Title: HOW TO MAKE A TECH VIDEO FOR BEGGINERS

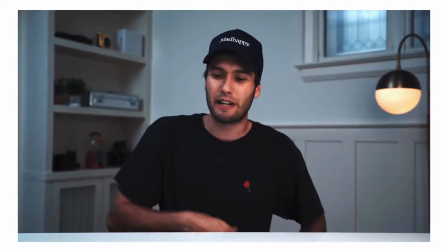4:04 Daniel here again, and today we're going to be looking at a TV display that is actually thinner than my smartphone.
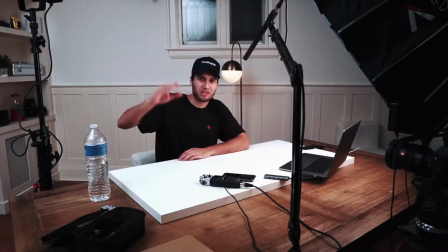4:11 Notice how I didn't just say, hey guys, Daniel here, today we're gonna be looking at a TV, but I included something about the TV that is interesting and might entice the audience to continue watching the video.
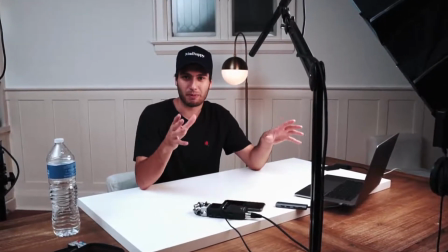4:21 But now that we've got our intro done and out of the way, I'm gonna go ahead and finish up this talking head portion, at which point we will film our B-roll.
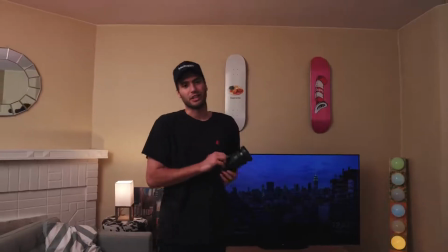4:29 All right, Daniel here from the future.
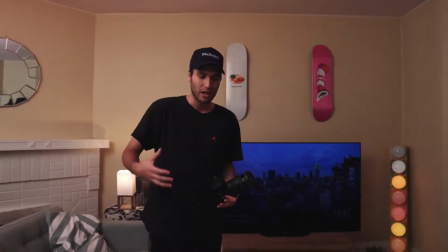4:31 We've just finished wrapping up the talking head portion for this tech review, but it is time to grab some B-roll footage of this beautiful TV.
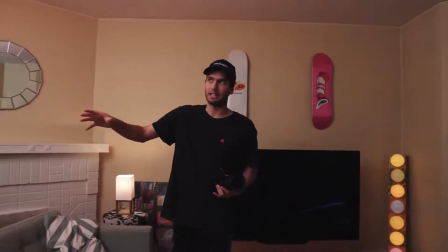4:38 In order to light this scene, we've got the Aperture 300X once again. It's bouncing off the wall, giving the whole room a little bit of light.
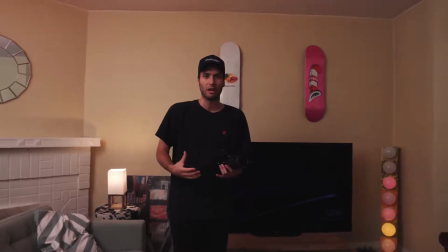4:45 I have it set to a warm temperature to give it a cozier vibe. We've also got this Falconized flexible LED mat.
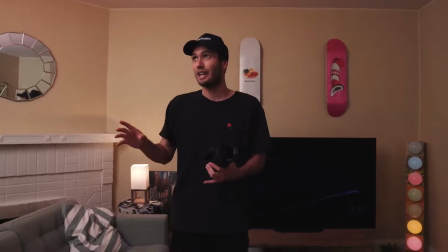4:52 It's an RGB. Right now it is set to red, and that is also bouncing off of the ceiling.
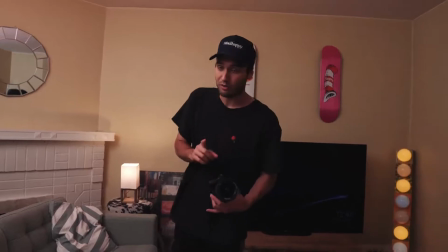4:56 That way it warms up our scene just a bit, but also motivates this little desk lamp we have sitting over here.
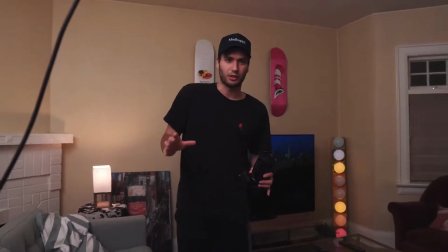5:02 So this is what our room looks like without the RGB light turned on. These walls are a really bad yellow color.
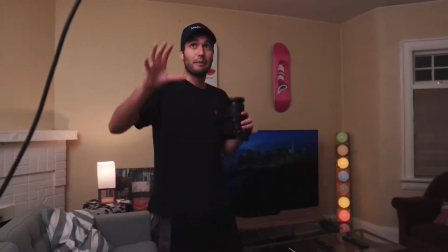5:08 We haven't painted them. We probably should have, but we didn't. And with the warm light bouncing off of it, we kind of get this green cast, which doesn't look great.
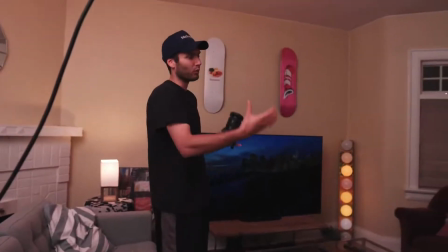5:16 So once we turn on that RGB light, it adds a little bit of warmth and makes it appear a bit more orange and a little less green.
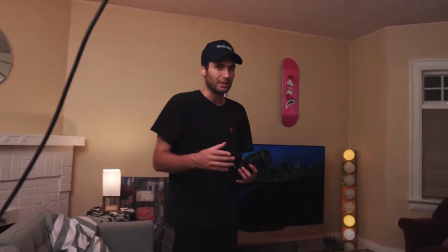5:22 Still not exactly ideal, but definitely better than the alternative.
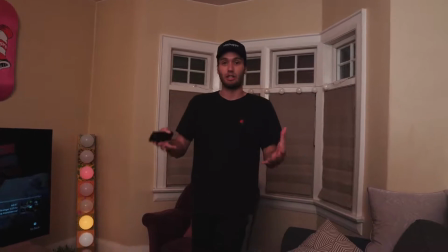5:26 Now for the beginning of our tech review, when I'm introing the product, I figured it would be a good idea to get some handheld shots of the TV just playing one of my videos.
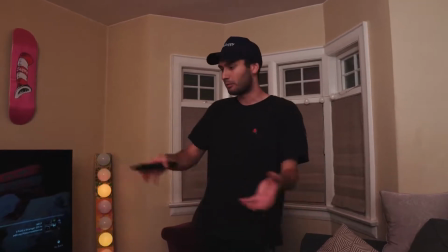5:35 So that's what we're gonna do, no set plan, just gonna grab the camera, move around the room, and see what different shots I can get.
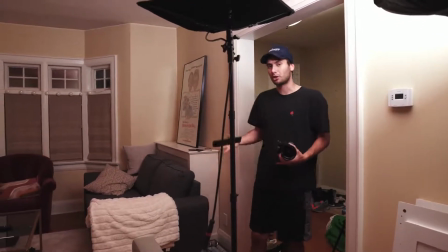5:40 Okay, so for our first shot, I wanna get a nice wide establishing shot that shows the TV in the dead center of the frame.
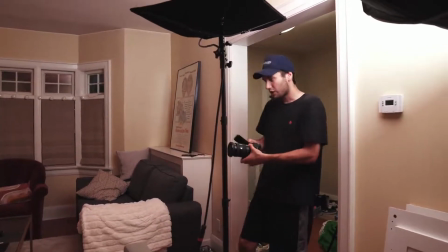5:47 So what I'm gonna do is get a nice low angle in between these two sofas, just pushing in using my feet to keep it nice and steady and smooth.
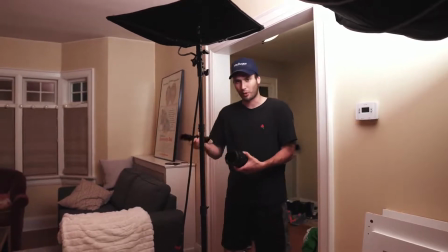5:55 And we're gonna have the remote in my hand here so that I can play the video from the point where I want it to start playing, so we can time it with our camera movement.
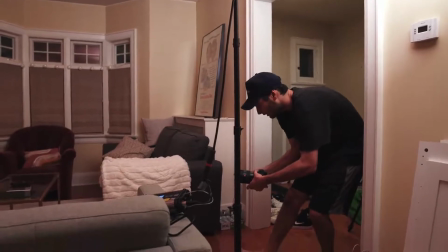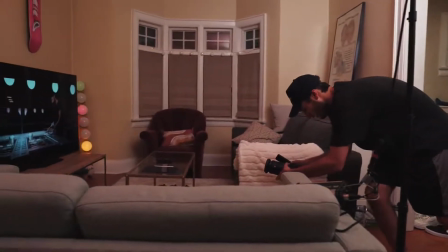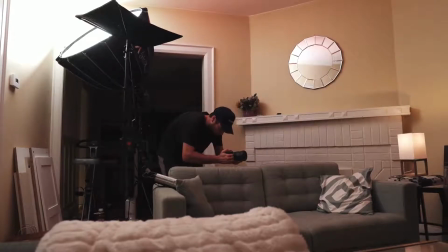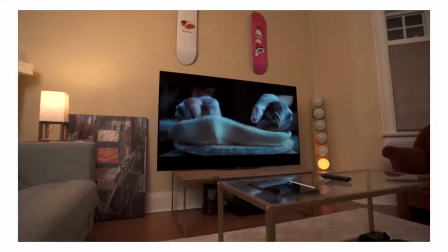6:19 This is the Sony A9G Master Series OLED 4K Ultra HD High Dynamic Range Smart TV.
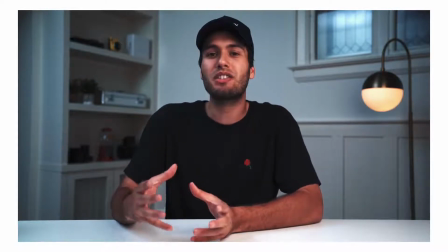6:27 Now while this is a Sony television, the OLED display is actually manufactured by LG.
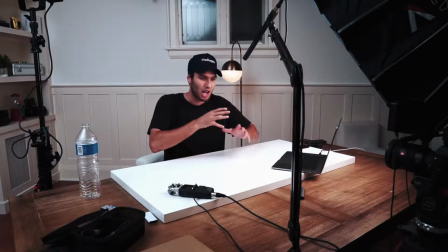6:33 Now a couple of things I want to keep in mind as I'm going through these talking points. I want to make sure that I'm focusing on the key feature of the TV. So rather than just reading a spec sheet and going through all the facts about the TV in general,
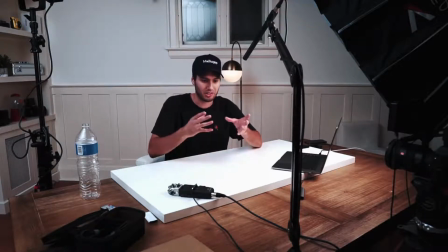6:45 I will be focusing on the OLED display aspect of the product because that is the key thing that separates it from other televisions.
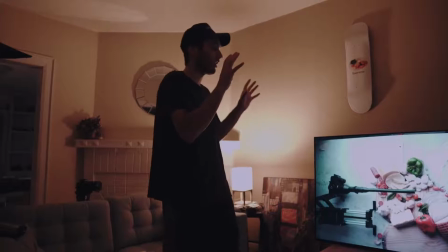6:53 Now, because these next few shots are focusing on the image quality of the display,
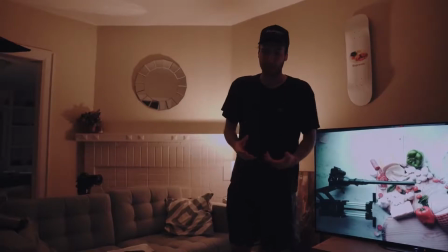6:58 I want to make sure that we can clearly see the screen and we're not catching any reflections, which is why I've turned off the lights and we'll be shooting in the dark.
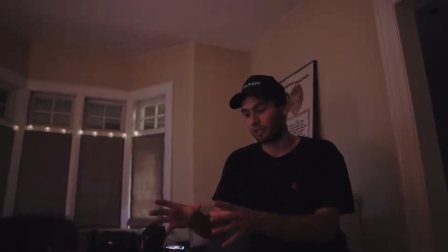7:05 Now for these next few shots, I've got my camera here locked off onto a tripod,
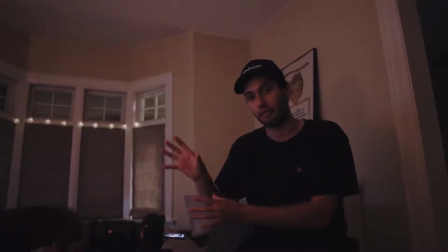7:09 and what this is gonna let us do is focus on the actual image quality of the screen because that's what we're referring to in the talking points.
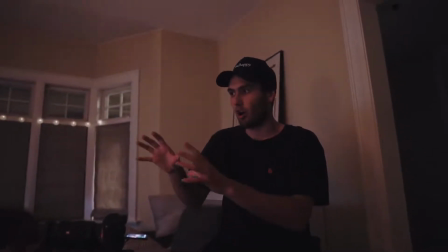7:17 We're not gonna get any fancy camera movement or show off the actual body of the television.
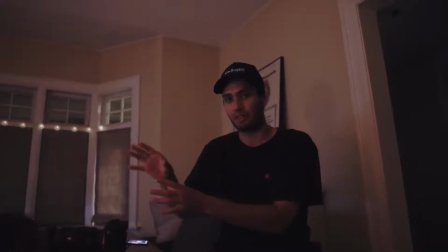7:21 Rather, we're just going to be illustrating some of the image quality that we're getting out of the display.
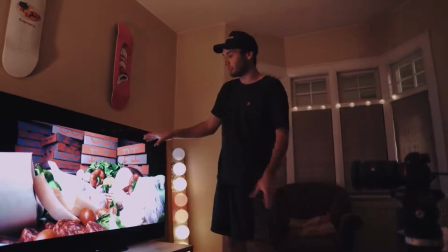7:29 So we've got my camera on the tripod over here, and the reason I've stopped the video on this specific frame is because we have a lot of different colors,
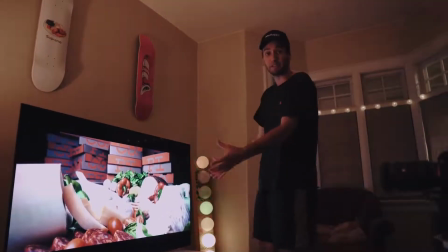7:38 as well as some bright highlights and some dark blacks. A frame like this perfectly illustrates exactly what we're talking about in our talking head portion.
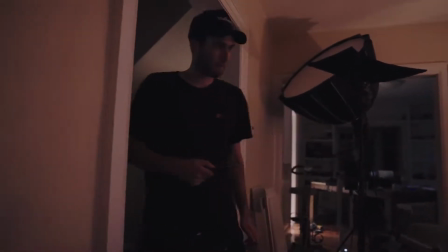7:48 And we're also just gonna quickly get another angle from back here.
But the thing I want to focus on there is the OLED part.
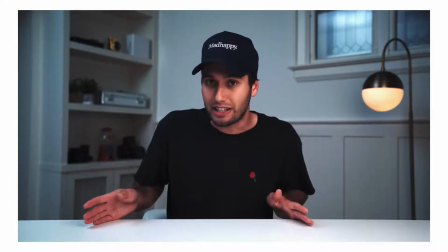7:55 What exactly is OLED? OLED, or OLED, stands for Organic Light Emitting Diode.
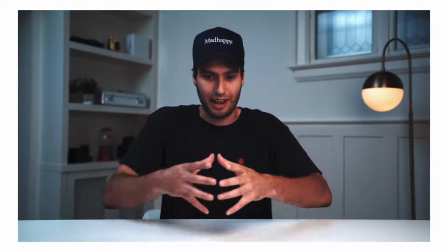8:01 And these little diodes, they're self-emissive, which means every single pixel on the TV screen matters.
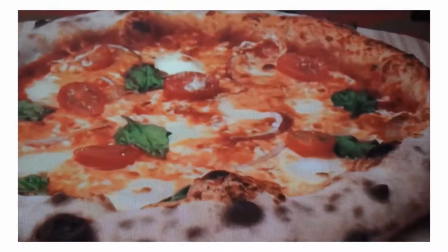8:07 So each of these individual little pixels, they turn themselves on and off, which results in incredible color depth and contrast.